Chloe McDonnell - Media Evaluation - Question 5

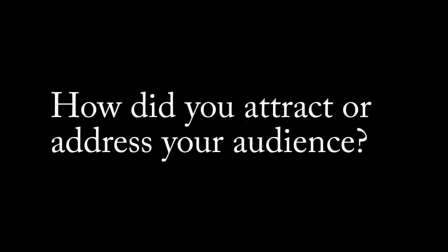(0:01)
Media evaluation. Question 5. How did you attract or address your audience?
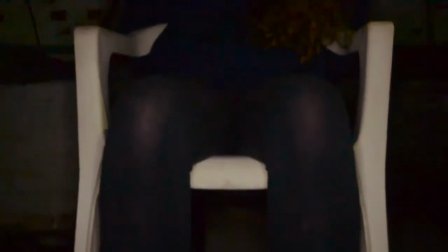(0:07)
We attempted to attract our audience by having a complex and exciting storyline.
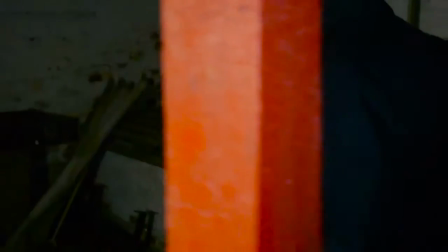(0:11)
This is mainly because it would appeal to our target audience of both male and females aged 15 to 25.
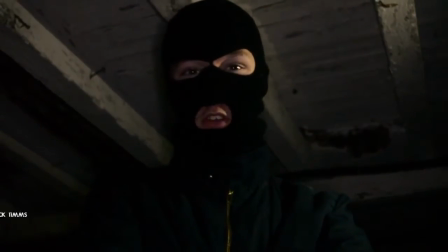(0:17)
We felt it better to include elements we thought that the audience would find particularly enjoyable,
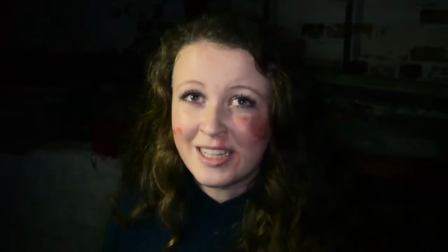(0:22)
such as short scenes of violence, young and attractive cast members, and characters with potentially bolshy personalities.
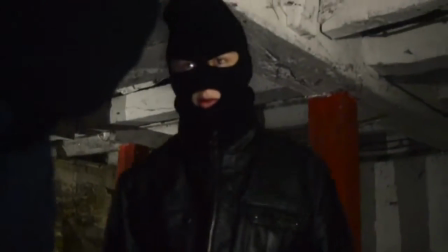(0:29)
We also had young actors playing the characters, as we thought the audience would be able to relate to them much more and put themselves in the position of them.
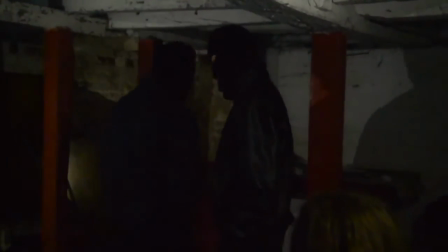(0:38)
This would also make the film much more memorable, as when they are going about their daily lives,
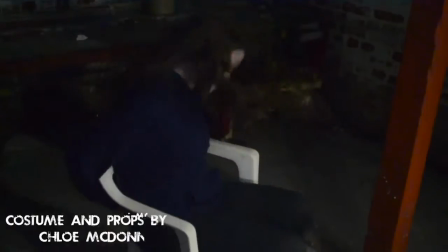(0:43)
they will easily be reminded of the events of the film because of the familiarity they have with the characters.
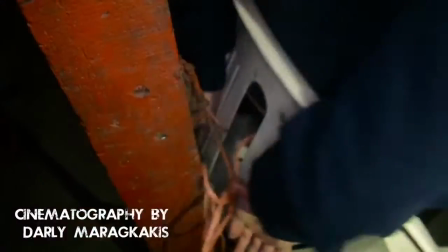(0:49)
We also attempted to attract our audience by constantly keeping them on edge.
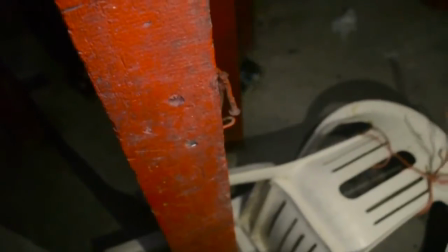(0:54)
We did this by providing plenty of tension and not giving too much of the storyline away.
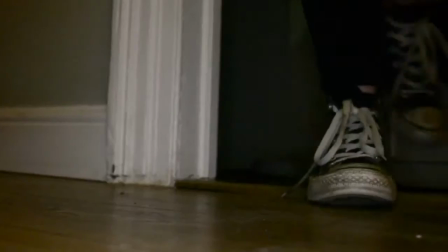(0:59)
We portrayed the plot through an interesting light using a range of different camera shots, for example, a trunk shot.
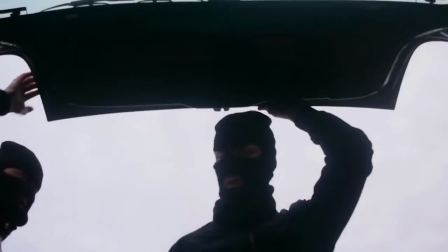(1:05)
The first 30 seconds of our film, we attempted to raise as many questions from the audience as possible.
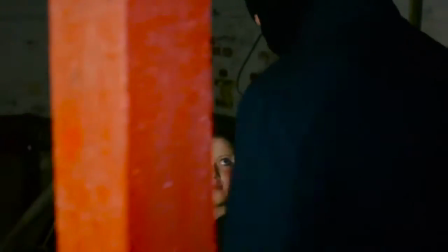(1:11)
This lack of knowledge would attract them into watching the rest of the film, and an example of this would be the beginning when the protagonist is tied to a chair covered in blood.
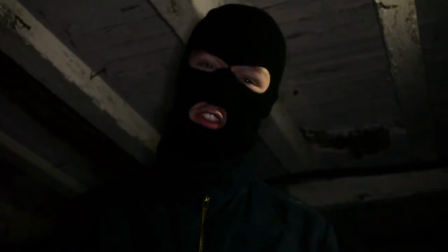(1:20)
The audience is unaware as to why the antagonist is covered in blood, and it will instantly raise questions
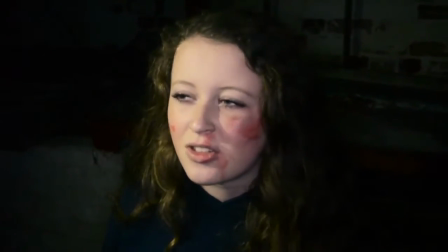(1:27)
as how she has sustained such injuries.
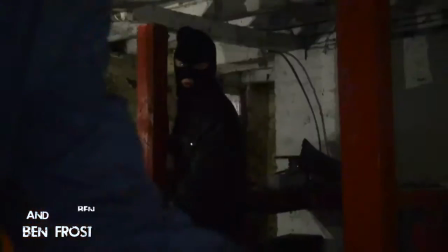(1:29)
Another way in which we attempted to attract or address our audience would be by using certain aspects of mise-en-scène.
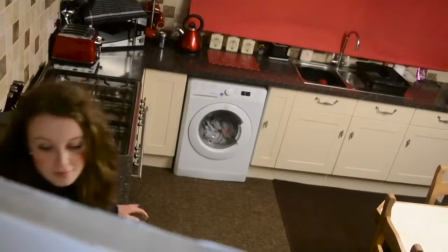(1:36)
The everyday setting of the film convinces people that such an event could happen to them when exploring a similar setting.
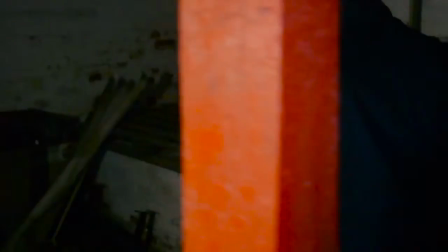(1:44)
However, the lack of lighting during the beginning of the film creates an element of tension and alerts the audience of an upcoming event.
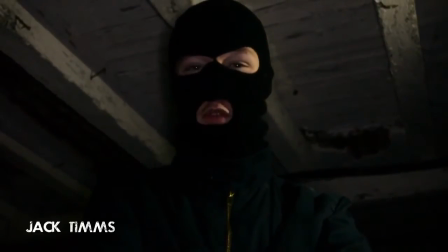(1:51)
We also used different elements of costume, such as balaclavas,
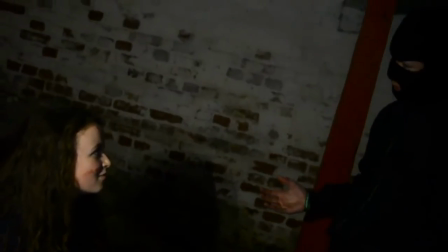(1:55)
to conceal the identity of the antagonist and set the audience on edge, being unaware as to who is under the mask.